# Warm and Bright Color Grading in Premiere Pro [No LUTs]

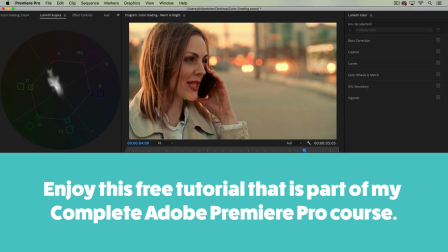0:00 Welcome to this new color grading tutorial. In this one, I'm going to show you this warm and bright look.
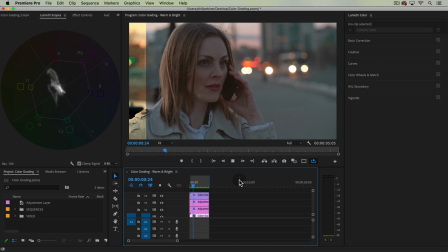0:07 I'm again using the color grading one clip. So let's get straight into it.
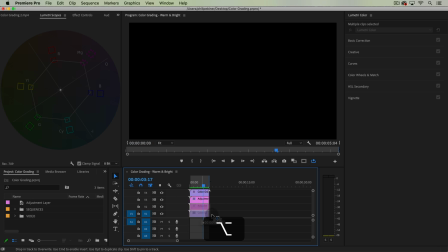0:14 So I'm just going to, for the sake of time, copy and paste the color grading clip with my basic adjustments.
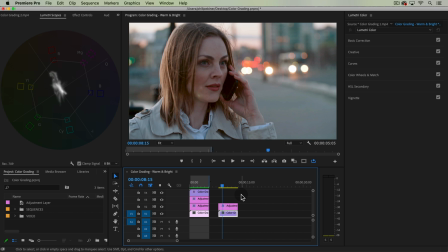0:22 I did the same adjustments that I did in the previous orange and teal look, just fixing up the shadows, giving it a little bit more contrast, making it a little bit brighter. So this is like a basic clean color correction.
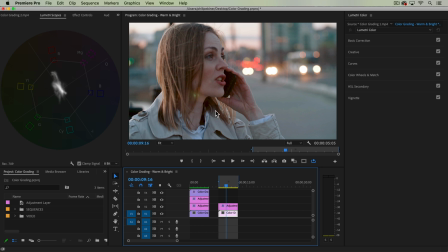0:37 And again, I hate to be a broken record, but because the quality of the footage isn't the full resolution, this is coming from pexels.com, you do start to see a little bit of noise and just broken artifacts when we're pushing these color grades.
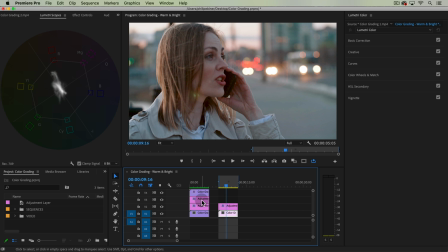0:54 If you're filming and editing your own stuff that's raw, you won't be able to see this.
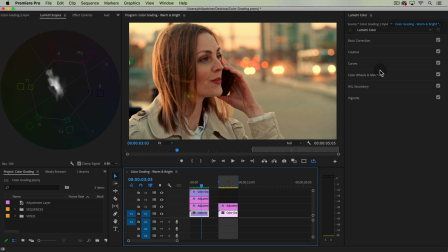1:00 So basically, what is this look? It's just a typical warm, bright, sunny sort of look. Now, this is sort of a golden hour look, but the original footage is shot quite cool, a lot of cool colors.
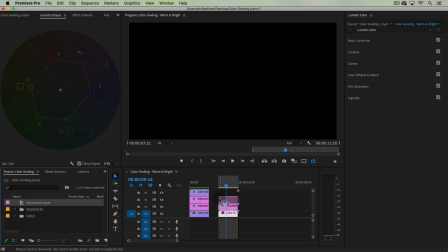1:15 And so the first thing I'm going to do, as always, is drop a new adjustment layer over this clip.
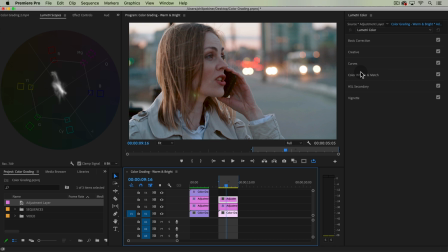1:20 This is where we're going to be making our basic adjustments. Here we can actually do some of the initial work just with our basic correction. If you want to just a quick slap-on effect, just bring up your temperature.
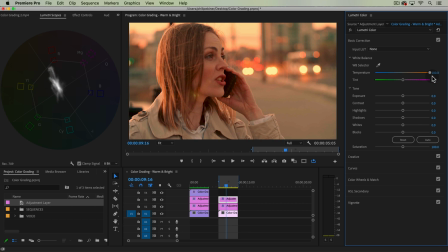1:34 That does enough, if you don't go too far with it, to give you that warm look. Now, I'm want this to be sort of a warm, bright look, so we're pushing up our highlights a bit.
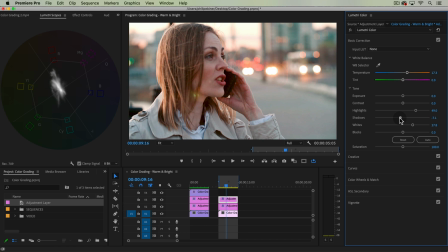1:49 Even our whites, we can push up just a little bit, and I might just bring down my shadows just a little bit just to bring back that contrast. But overall, just those minor adjustments start to make it give that little effect.
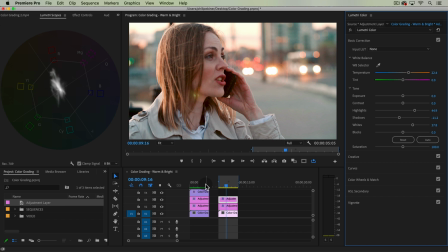2:03 This looks more natural compared to our original grade. This is much more stylish. So if we want to push this and get more stylish with this, we're going to go into our color wheels and match.
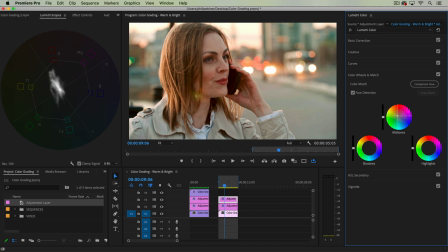2:17 Here is where we're going to bring up the midtones and push that color into the red, orange area. Same with our highlights. We're going to push that up something like this. That doesn't look good. We're going to push back down our shadows back into the blue to sort of balance this out
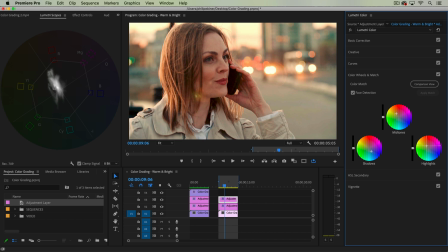2:36 and then just play around until we get the color balance that we like. Now, I'm not going for the orange and teal look, so I don't want to go too far with the shadows.
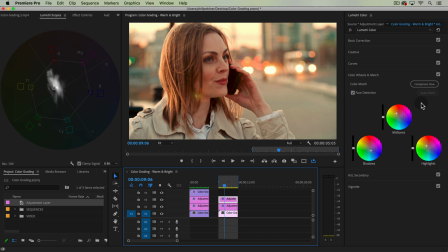2:53 But something like that looks pretty good for what I'm going for. Again, this one is pretty basic. You could do a lot just in the basic color correction tab, but you could also see what the color wheels and match adjustment is doing as well. Just pushes it just a little bit better.
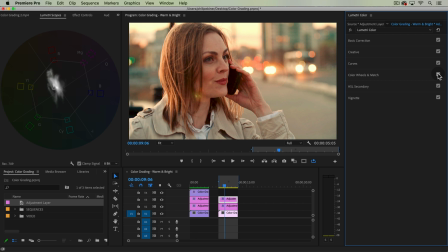3:13 Instead of just an overall slapping on warmth to every single aspect of your footage, pushing up the colors in the specific ranges, shadows, midtones, highlights, that's what gives us a better, more professional look.
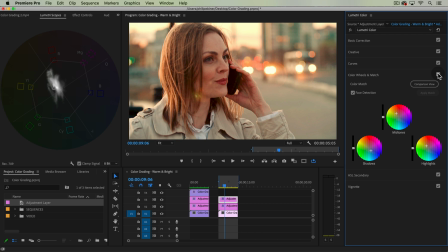3:30 All right, that's the warm and bright look. Pretty easy. Hope this helps, and we'll see you in another tutorial.